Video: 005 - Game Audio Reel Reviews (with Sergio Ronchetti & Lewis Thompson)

so I think for actually what we could do is if we wanted to um we could maybe each pick a clip and shall we do that or or do we all just join in on one to be fair i was just about to bounce off what you said originally was that the low
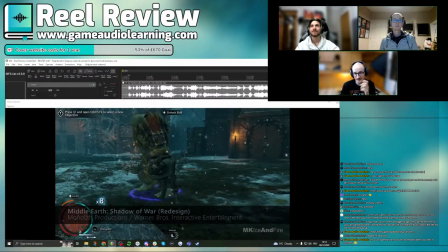impact stuff material that kind of information is missing a little bit and you can feel it there especially with the um the the spirit attack or whatever you want to call it for the for the final attack here the shadow shadow war stuff it does it feels like you've got that crackle that
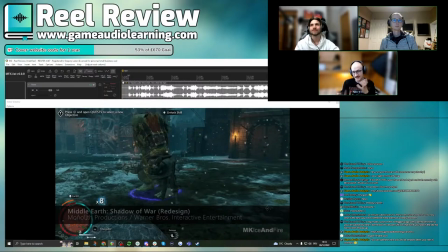nice mid kind of crunch on top but the impact i can't feel it's clearly a big attack and this is going to come into the thing
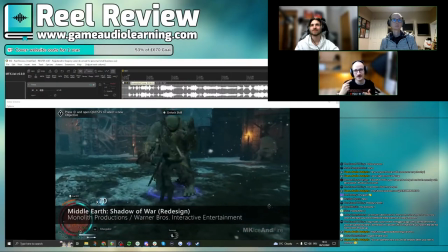that i always tell like students to remember and to repeat in their heads over and over again any sound you do any piece of music whatever always
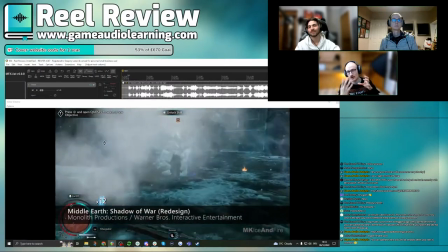ask yourself what is the story not just what you're describing literally on the screen but what are you trying to tell the player what is the
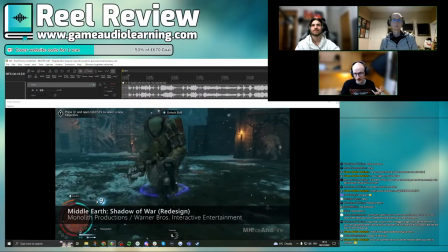game trying to tell the player here clearly it's a big move and it should feel powerful at the moment you're not feeling that from the sound so
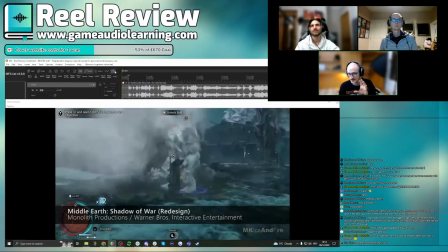that mini narrative that mini story behind the sound isn't being described to its fullest i feel yeah for sure uh let's just pile
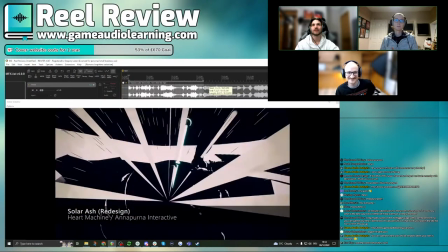in on one clip i would say then um i think this is a great example this has a lot of the i think really really good stuff in there what
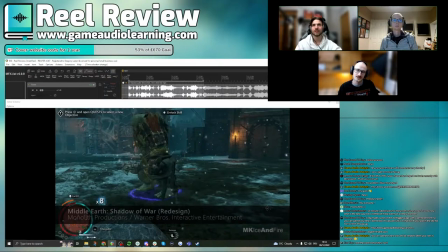you've done and but also some of the uh i guess issues here of of the entire reel um yeah for sure to build on what sergio so let's just give
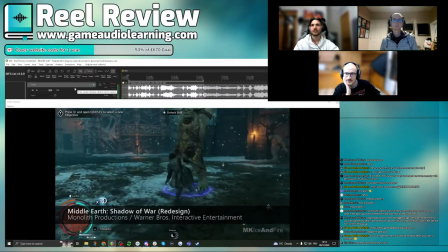you've got some really good foley in here some um kind of the sword swings and stuff it's again comes down to that transient exactly what what we've already said and also what i would do here is um more
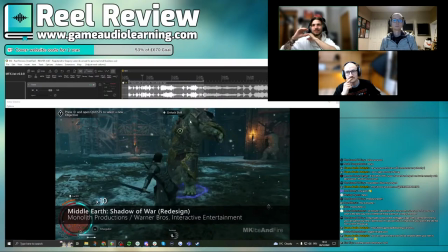details so i would almost say split the redesign into like ambience um sound effects and foley um and then you can even say foley um what is this a troll and then foley for the main character the
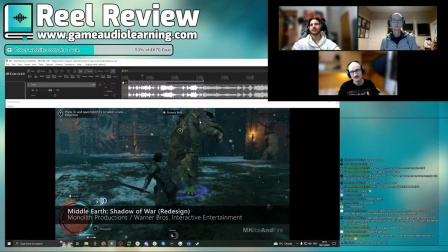player character and then that way you can kind of really pick it apart and do an entire track play for the the troll and then also for the player character and that way you won't kind of like miss out on stuff when you do the whole thing and forget later and And once
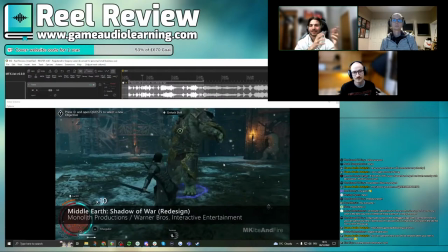you then put it together, I would say that you can then kind of go and get rid of some things because it might be too much at that point. So it's kind of always figuring out like where to add stuff and where to subtract stuff.
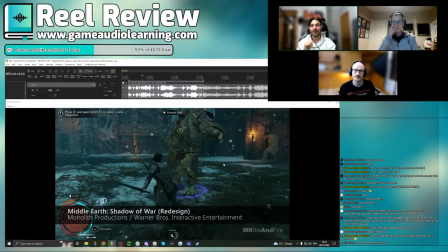But it's usually easier to kind of take things away. So I personally tend to throw a lot of things at it first and then take things away as I go. and um in here for example we've already said like the ambiences
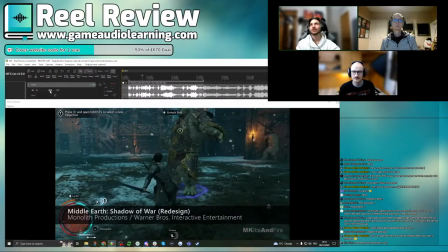kind of like look at looking at what's around the player like there's a
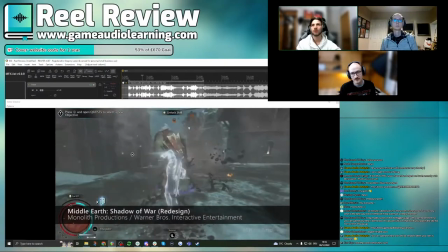this is snow there's probably cold wind howls there's some
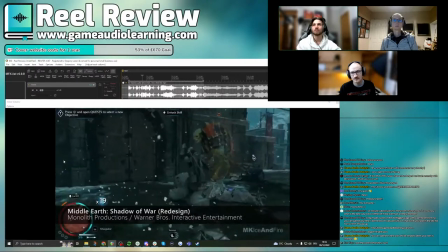fires there's um probably some orcs like and trolls
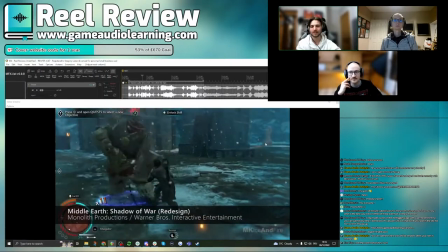screaming in the distance and some wooden creeks and stuff so there's a bunch of things that you bring in and even
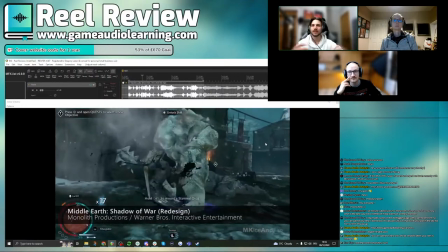though it's not the center point of it it just adds a bunch of um really
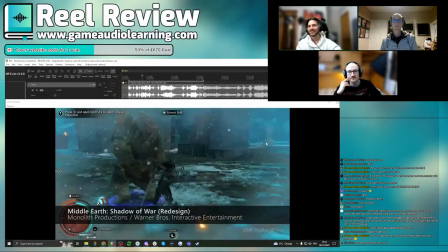good kind of um filler i guess to to put the whole thing into context lewis
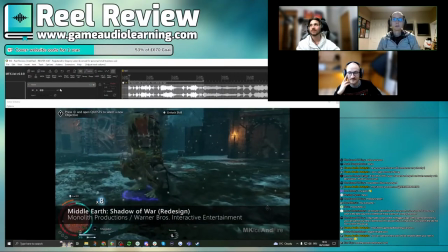do you want to add some stuff to this yeah totally agree with everybody um i say being really kind of nitpicky because
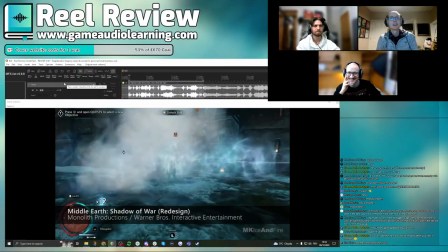i guess when when else would you be nitpicky rather than on this live stream i think some of the sword sound effects um they kind of sound it
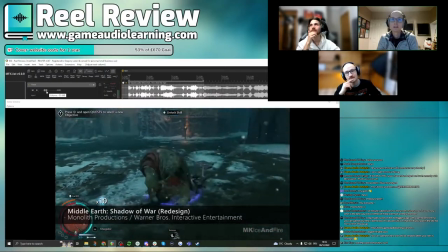sounds like not the same sword throughout the whole clip if that makes sense there's a couple sounds where i feel like the sword's a bit
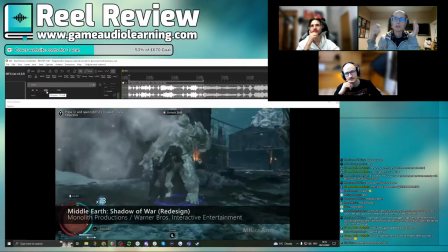too stereo where it should be mono the sword's a bit loud in some places and quiet in other places
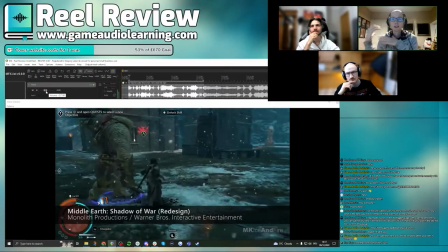i can hear a lot of kind of the same kind of stuff but for some reason the actual sword hits i just i'm not quite believing and to be fair part of it would
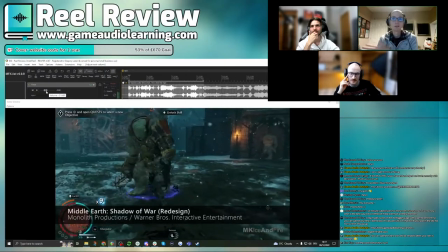be fixed by kind of adding more impacts and deep transients and layers and all this kind of stuff that would really help kind of build all together anyway but
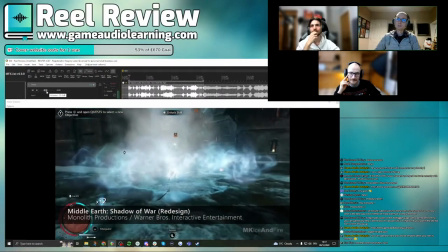if it's still kind of like you know feeling a bit iffy after all that extra stuff i'd say yeah maybe revisit the swords and
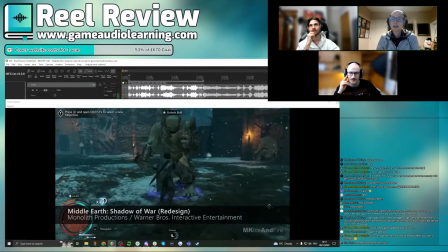the hit sounds um it kind of sounds more like kind of like a lot sort of kind of metal reversing type sounds rather
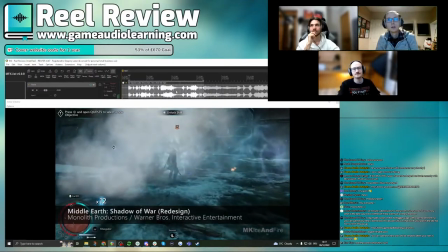than like the traditional kind of like sword swipes and hits and stuff um i can't really put my finger on it though to be honest what do you two think
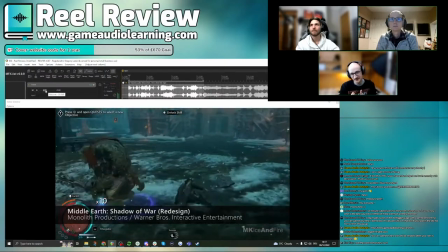yeah i know what you're saying there's something not there's something missing i think it's what you're saying i think maybe the sword needs a couple more layers and a little bit more
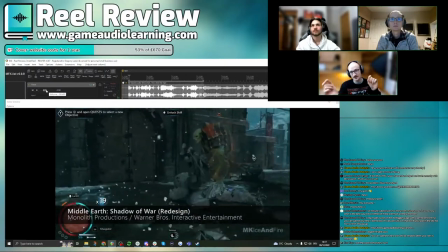consistency i have trouble sometimes discerning between what's the enemy and what's um talion i just remembered his name talion sword swings
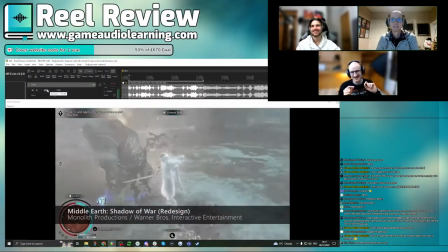and and olog or whatever his name is i i think that's important again for
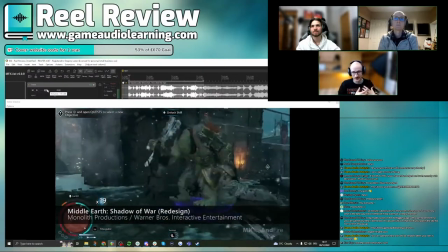the story of the the gameplay to tell you like what you're doing versus what you're affecting in the environment
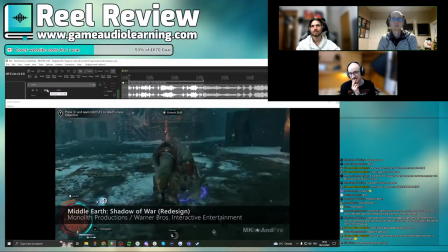um yeah yeah i think to build upon
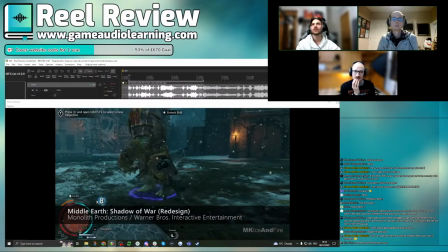that it's basically the thing is this is actual gameplay footage and with gameplay footage um it needs to be really really clear kind of what's happening what is the player doing what is the enemy doing how do i need to react so there are a couple of button prompts here like a and this is like a slowdown so it we should have some kind
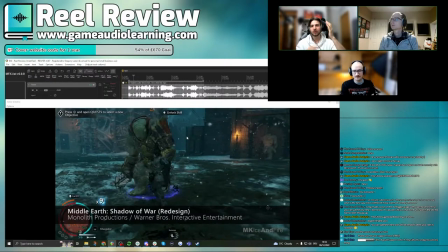of maybe a ui notification or a big like before it comes like a riser of like and then it happens and then the riser stops and there's maybe a success thing of like or something maybe not that because you've got a lot of sword info but basically something to to give the player
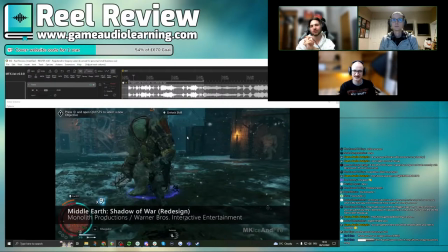the information of like quick time event or something like that or button bash button bash successful you've done the combo and the next thing so yeah and and lastly i think it's always a really interesting exercise to um to listen to your material at different volumes because when you turn things down you'll
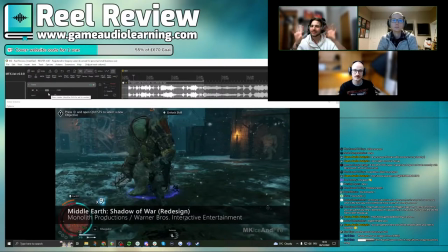only hear like the most the kind of the the biggest things that that are sticking out and so there you can see like oh do i have enough transients to highlight those key moments or is it or things getting lost in the mix and the same thing for when it's loud it's like
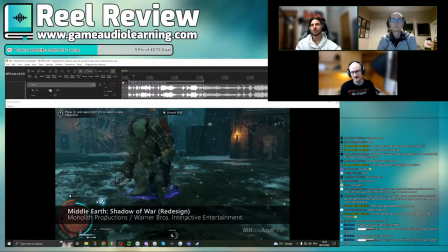oh are the or these things maybe too sharp or the frequencies too much and stuff like that so yeah i think that pretty much covers it for this clip let's yeah yeah one more note sorry i think i cracked maybe what i would do differently with the swords um just have to listen
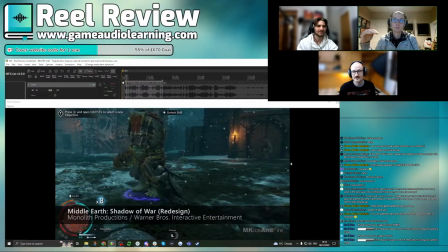to it a few more times i think what i try and i'm not saying it's a thing to do but like what i'd personally try in this situation i think because it's quite kind of thick chunky sword it's not it's not one of all kind of flimsy ones in the caribbean i think there's too much in my opinion there's too much emphasis on the like as you start swinging it and not nothing like emphasis
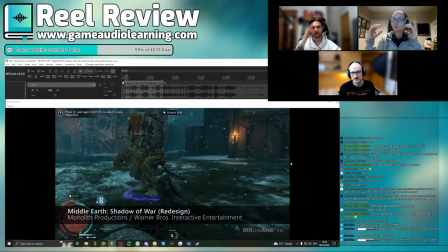on the impacts so say if you kind of like take out or really lower the volume of the actual whooshes and replace them with more kind of just like kind of